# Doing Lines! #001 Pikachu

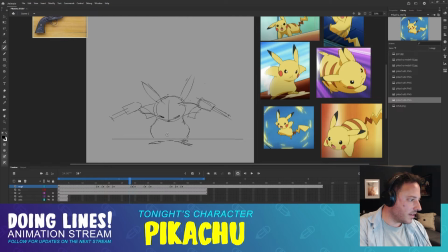[71:01]
No, that doesn't feel right. Let's keep them both on the ground. We're really stretching him out here. Pikachu is about 2.5 heads tall, and we're doubling that if we're going to keep his feet on the ground.
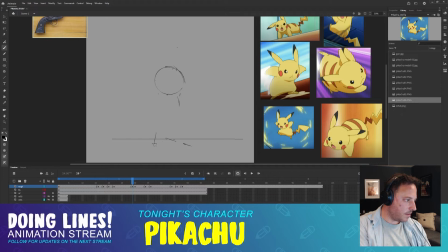[71:21]
Let's raise his feet up so they're on the tippy toes. And then
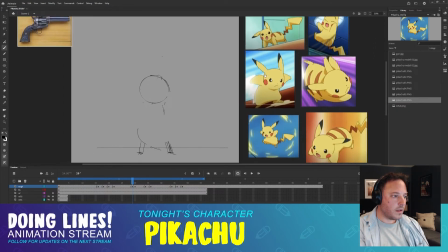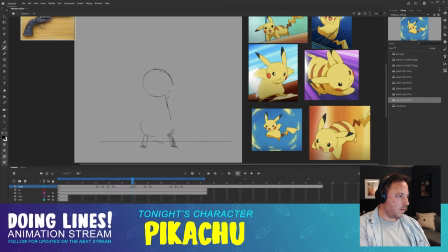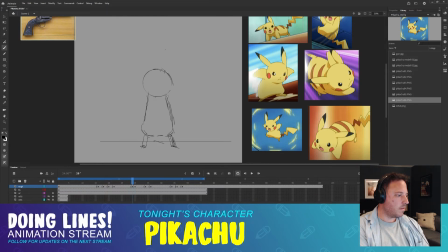[71:55]
yep, that feels good. Except for his toe should be here. Toe should be here. Yeah, that's good.
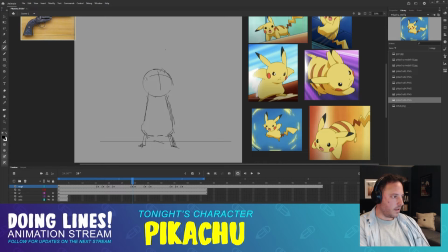[72:14]
I don't know where his face should be looking here. Let's just try a few things. No? I can have him look him down. The weight of his head is pushing down as he jumps up.
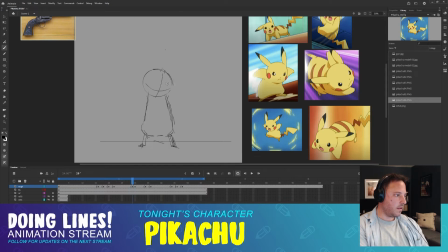[72:32]
Yeah. That feels better. Maybe off to this side more. Yep. So now I want a frame
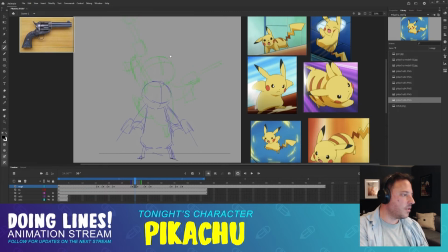[72:50]
that eases into this keyframe of him shooting in the air. So it's not such a sudden stop. And then we'll see what it looks like from there. Okay.
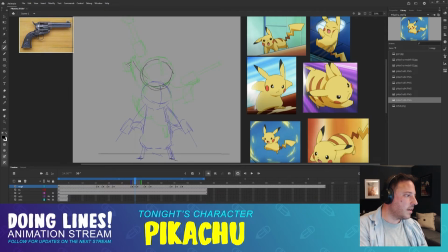[73:03]
Get his head almost there. The arm almost there. The arm almost in this position. Okay, let's turn that off because I can't tell what's going on now.
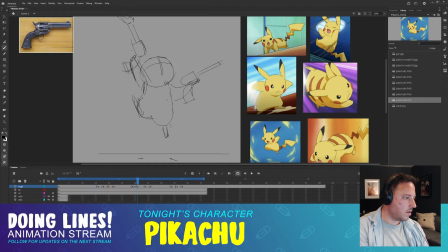This foot is kind of be swinging down, and this foot to be swinging up, so I draw the foot a little bit lower here.
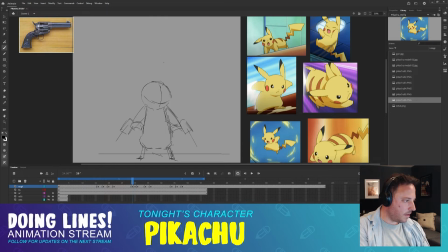[73:35]
So get this bicycle movement on the feet. This so the body kind of needs to move with the feet. Go down, down. This needs to move up.
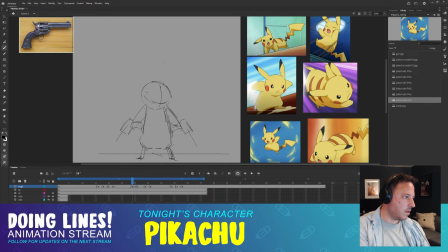There we go.
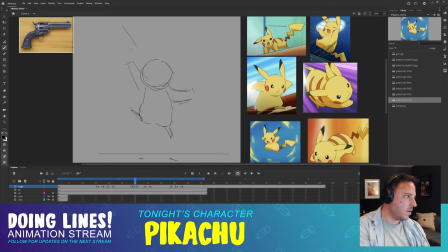Just flipping, flipping, flipping, flipping.
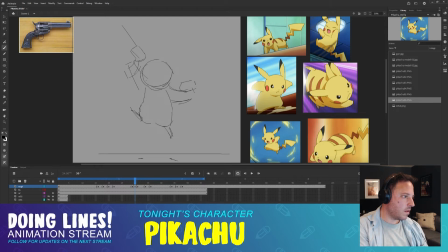This hand needs to be smaller. This hand looks good.
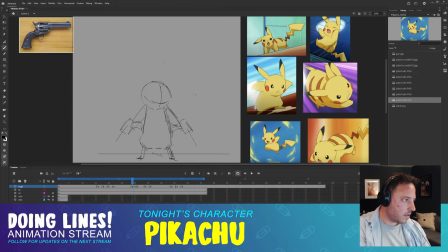The head is looking up. It's too much of a change.
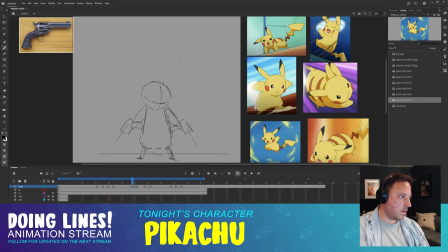Okay. So I want to add a frame here. Hold this for one more frame and hold this for one more frame.